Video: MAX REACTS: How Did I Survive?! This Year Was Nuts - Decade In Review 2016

It's a dick with teeth.
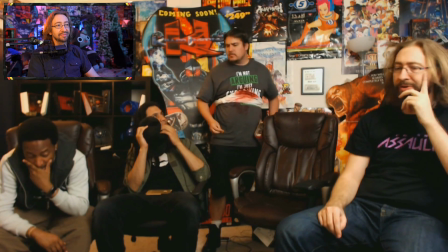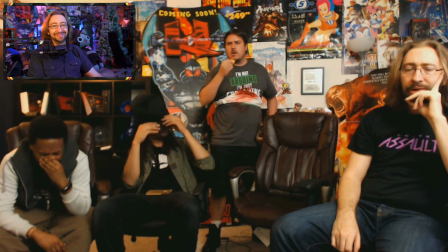(8:00) Xbox Live is down. Huh. Why don't you switch over to PSN?
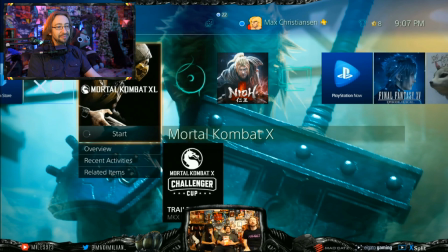(8:06) Hi guys! Guess so. Uh...
Then it switched back to this live now.
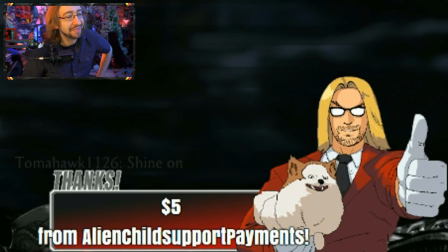(8:12)
When we switch the camera.
Oh, thanks to Alien Chat support payments. Alright.
And then the chat was donating all these funny-ass things.
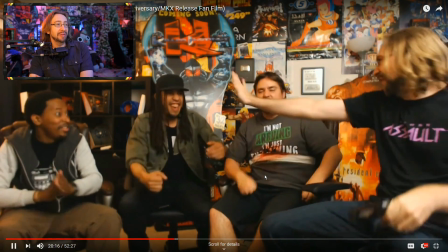(8:20)
We set up our fake sponsor again.
Movie again! Come on, guys!
Because we need a place for the end of the movie to actually take place.
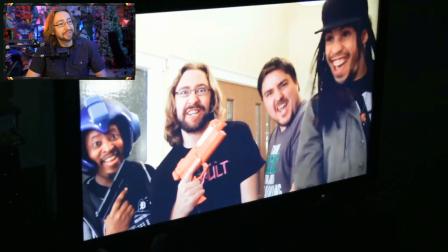(8:27)
Kill the queen to get extra points! the alien sees our our sponsored video and
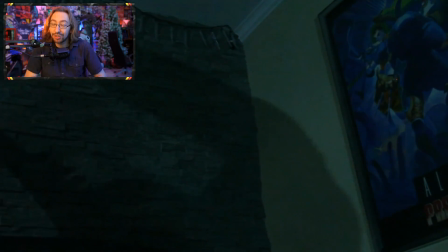(8:38)
hears that the queen is that lost world's laser tag now we have a place for everybody to go
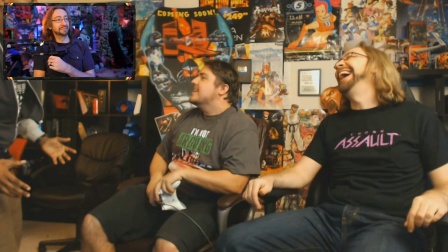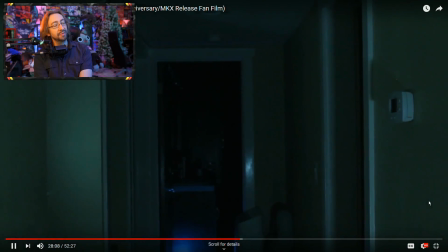(8:51)
unnecessarily evil you can see some fun-ass lighting I got to do in here this was a this was so much fun to light my god man to get the
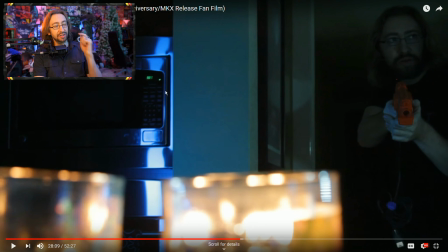(8:59)
just this shot to look the way it is there's a light over here casting this uh uh this glare off of the microwave um these candles are meant to represent the light that illuminates uh me
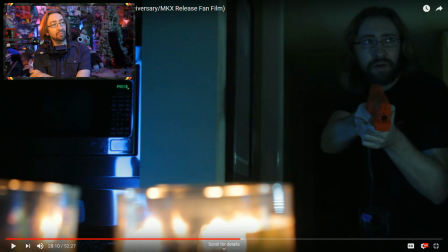(9:12)
when i walk in here but there's a light right over here as well there's two people holding lights over here they're all these tiny uh they're all these tiny little
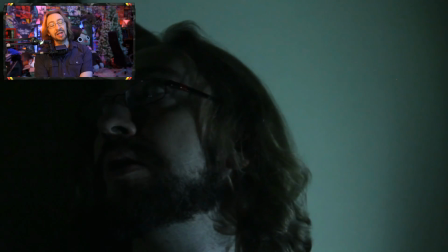(9:22)
handheld led lights this was really this took It took a
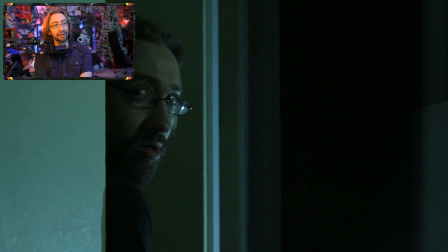(9:26)
long time to make the alien look cool here, but
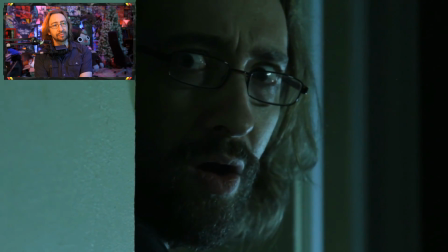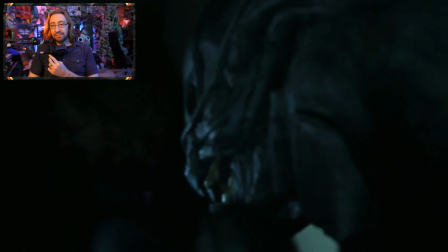(9:39)
there's four people around the alien at any given time lighting it, just making sure the alien has got the correct lighting.
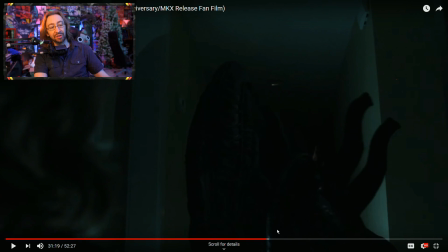(9:47)
So there's people, there's people over here, there's people back here, there's a person down laying on the floor, I think Kenny was laying on the floor shooting light up to get a fill light.
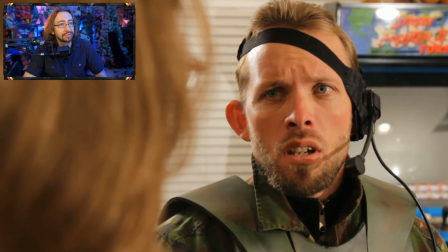(9:59) Come on, man. It's gonna be it's gonna be dangerous and it's gonna be I don't want to say better
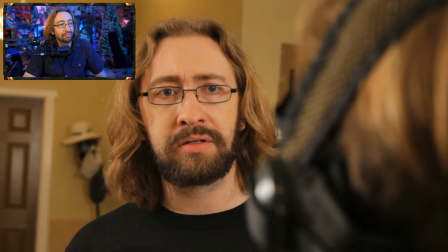(10:06) But safer if you just stay here Play some video games
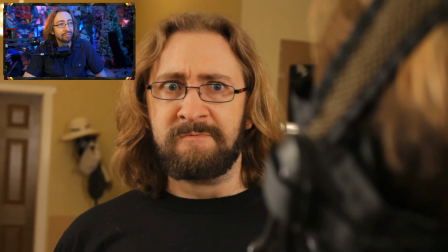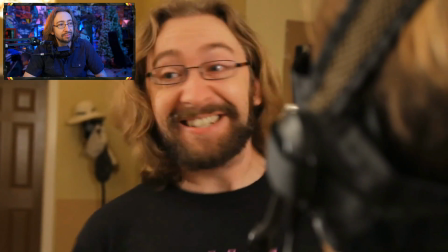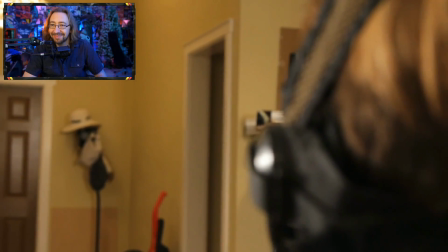so mike's on his way to go find the guys and and i go back to the room and this goes back to live footage here and this is all improv the gag is now that i'm gonna go play somebody online
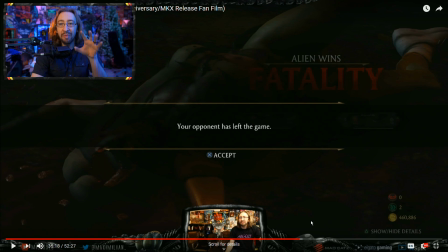(10:41)
but i'm gonna be super salty i'm gonna act the saltiest i possibly can just overbearingly because i'm incredibly pissed off
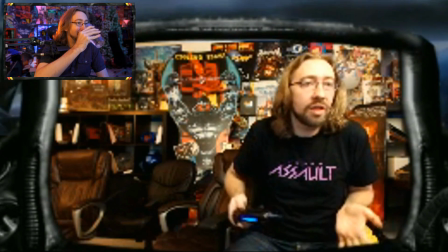(10:49)
in in character space now why would i even why would i even why are they even here if they're all this was all live and not like every time i'm just like you
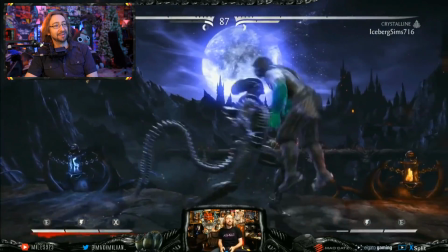(10:58) know what i know exactly what i'll do that's good at video games if i didn't have to worry about the chat Right now, this wouldn't even be a problem.
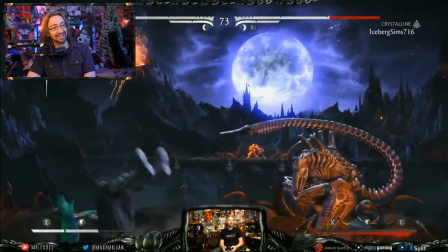(11:04) Uh-huh watch this combo Son of a bitch There's so much lag
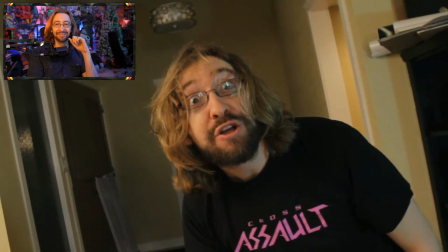(11:14) Maybe you just need to get good
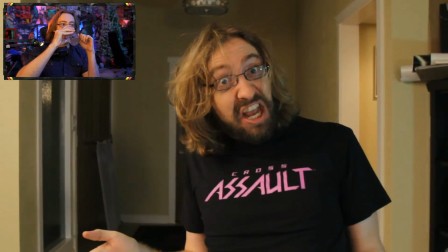(11:18) Maybe all of you just need to get good you dirty low tier
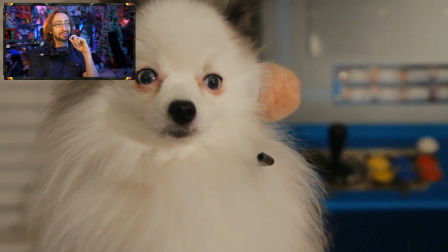(11:29) Never thought I'd live to see the day Grublord 2.0.
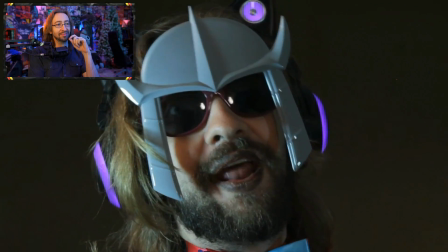(11:35) Foolish, Benny. Now you will die.
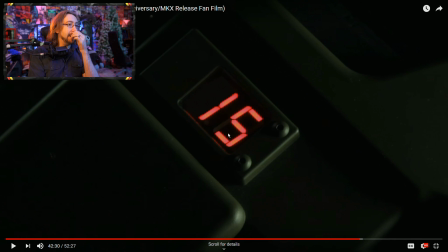(11:42)
It's so much fun. This shot right here is all done in editing. The gun never actually illuminated with numbers, so I had to shot the gun on the ground, filmed it, and then went into post and just designed the numbers. We had to have a countdown.
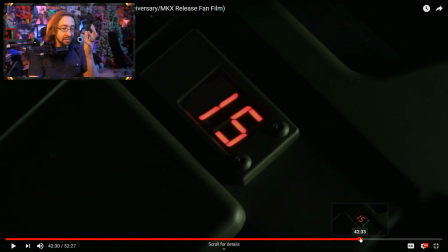(12:00)
There had to be something to tell people that they're almost out of ammunition.